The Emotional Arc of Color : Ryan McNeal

It's the continuity of the world. It's the feeling of the world. And The Matrix in particular has a strong, memorable look. There's arguably no film in cinema history as well known for its transportive color story than The Wizard of Oz.
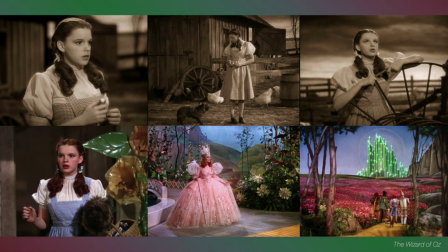4:37 Taking an audience that was very much used to black and white film and transporting them into a magical world unlike anything they've ever seen before. I would love to be able to be an older person, go back to that time and experience what that was like, because I'm sure it was amazing. It was probably a better experience than the first Avatar. But it was a great moment for technology and storytelling combined, and it will be hard pressed to have something like that again.
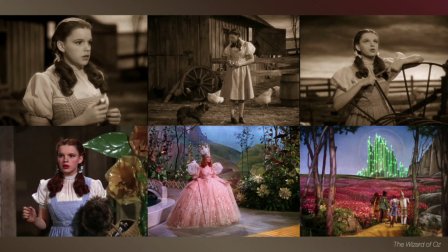5:10 Once again, the two worlds in this film are represented with two different color palettes, one black and white and one in color, and that's not literal. Dorothy doesn't see black and white, nor does she comment on it, and then when she's transported into the land of Oz, she doesn't comment on seeing color for the first time, it only serves as a visual metaphor for the audience to experience the leap between realities with Dorothy. So again, it's just to show and illustrate the internal world of the character. And you know, the Land of Oz is truly a fantastical place.
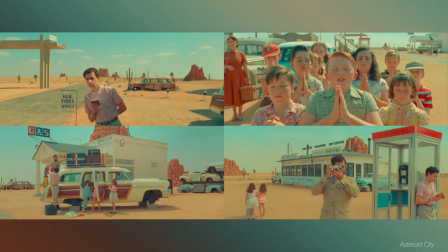5:53 Okay, and here a more recent example.
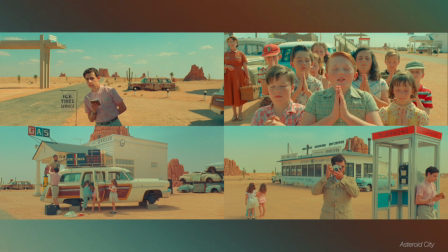5:59 Asteroid City is a love letter to 1950s like Route 66, you know, Middle America or Western.
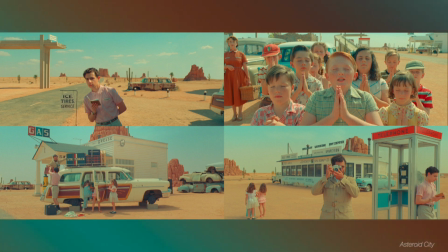6:07 The color grading here is a very intentional control over the entire palette and contrast to
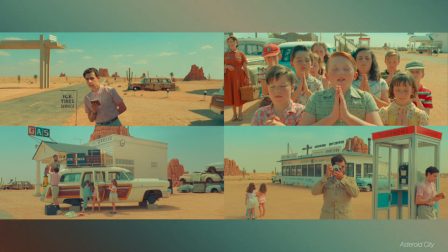6:13 evoke the feeling of vintage 50s photography and commercial illustration. None of the colors exist in a real way. They exist as part of a specific palette that we all associate with a real time and place.
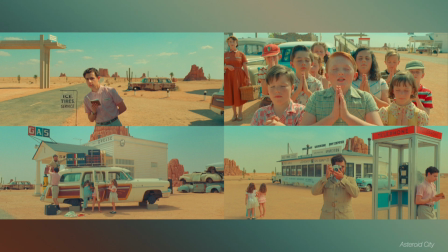6:31 The goal of the color story here is to transport us to that time in that world. It reminds me of something I learned from another colorist at Company 3 was like color grading is not about realism, it's about believability and manipulating the audience to believe something that isn't real. Another example, this is one of my favorites from last year,
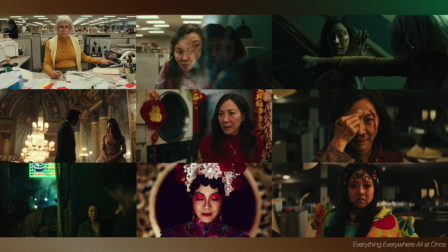7:05 everything, everywhere, all at once relies really heavily on color to inform the audience which reality Evelyn
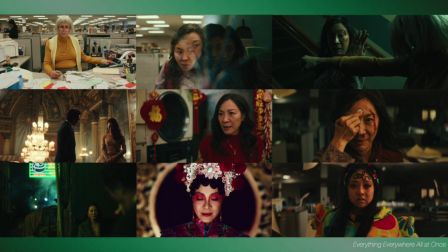7:12 is experiencing. if you haven't seen this film yet I hope I'm not spoiling anything here but you should see it Evelyn the main character is transported through multiple different universes and realities and to help the audience keep those all on track we have very different looks for each of them so that later in the movie we can flick between them very
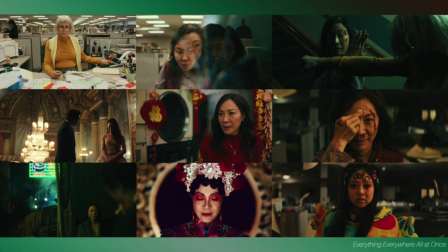7:33 quickly and the audience will understand what Evelyn is experiencing as her
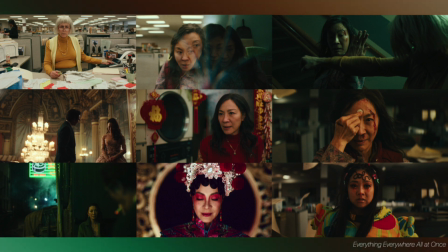7:38 consciousness transcends universes
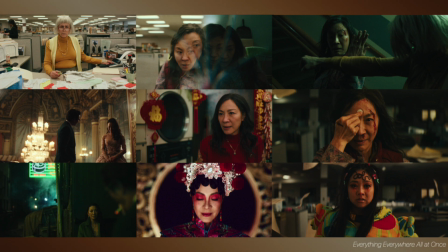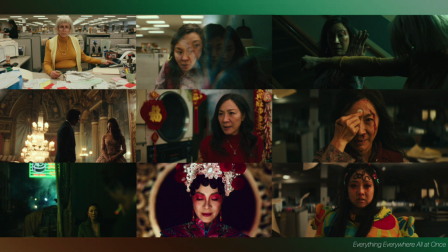7:47 In this example here, you can see like in the top left, the IRS office,
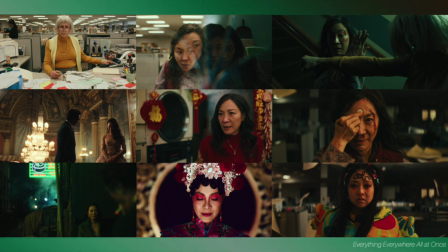7:52 which is a space that we're in for a large part of the movie, is bright, fluorescent, uninviting.
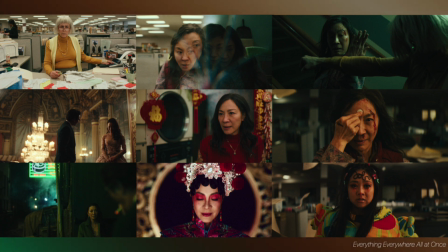7:57 There's green tones playing in the shadows that kind of foreshadow what's to come. Whenever Evelyn is in danger Either physical or emotional danger The
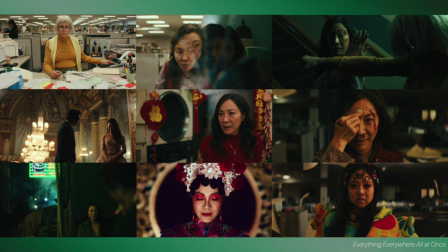8:10 filmmakers use dark green coloring And the shadows and mid-tones To hit home that this is